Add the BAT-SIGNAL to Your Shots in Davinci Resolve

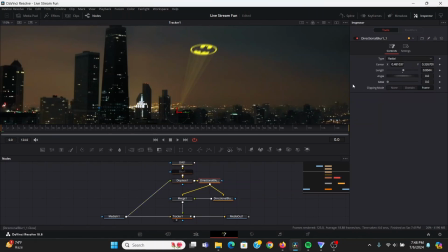Now I also want to bring down the glow on this. Just have it be something super subtle.
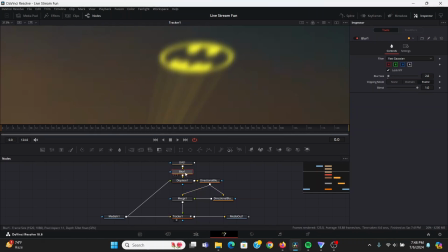Now it looks like it's kind of diffusing into the clouds a little bit. Just makes it more realistic. Now there aren't exact settings for this.
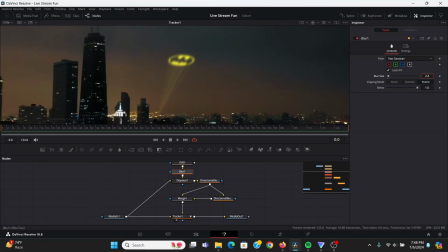Again, you just gotta tweak everything until you think, yeah, that looks pretty good. Now right now it's looking very saturated.
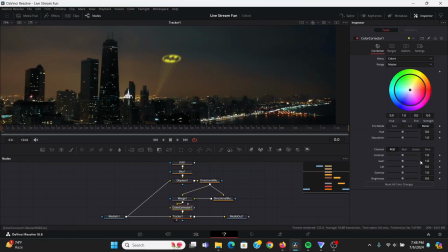So I can add a color corrector after everything and bring down the saturation a bit. I think I also want to bring down the gain a bit, make it less strong, and maybe I can play around with the hue to make it a little bit more orange.
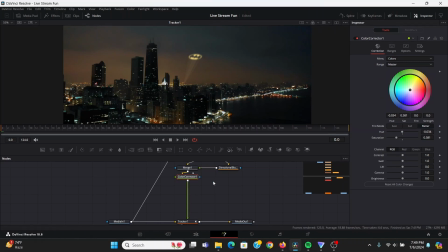Now I'm going to drag these down just to add a little bit more space. And again, something we can do to make it look a bit more bright and like it's dispersing into the clouds is I'm going to add a soft glow.
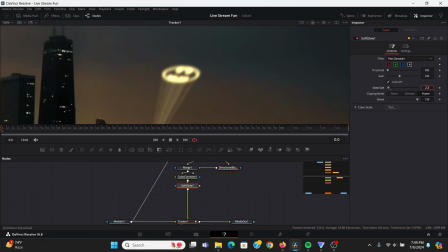Now this one I'm going to have be really small, bring down the gain a little bit. Then I can copy this and paste it, just using Control-C, Control-V. This one, Can bring up the glow size a little more. Bring down the gain. One more time, I'm gonna paste this. This one I'm gonna bring up the glow size something huge.
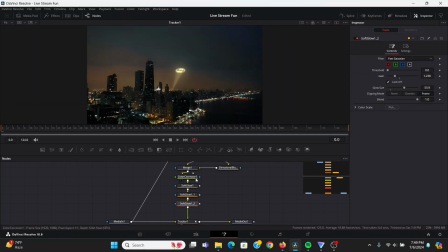And again, bring down the gain. That makes it look a lot more realistic. And now you have your very own bat symbol.
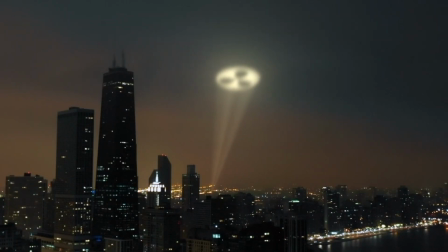And of course, it doesn't have to be a bat signal. You can replace it with anything. Get creative with it.
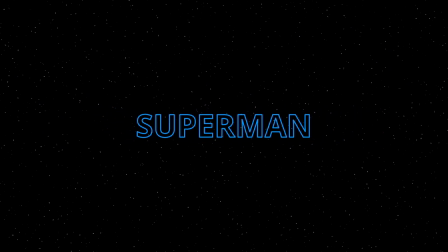And if DC movies are your thing, then you can check out my last video where I showed you how to make the Superman title intro in DaVinci Resolve.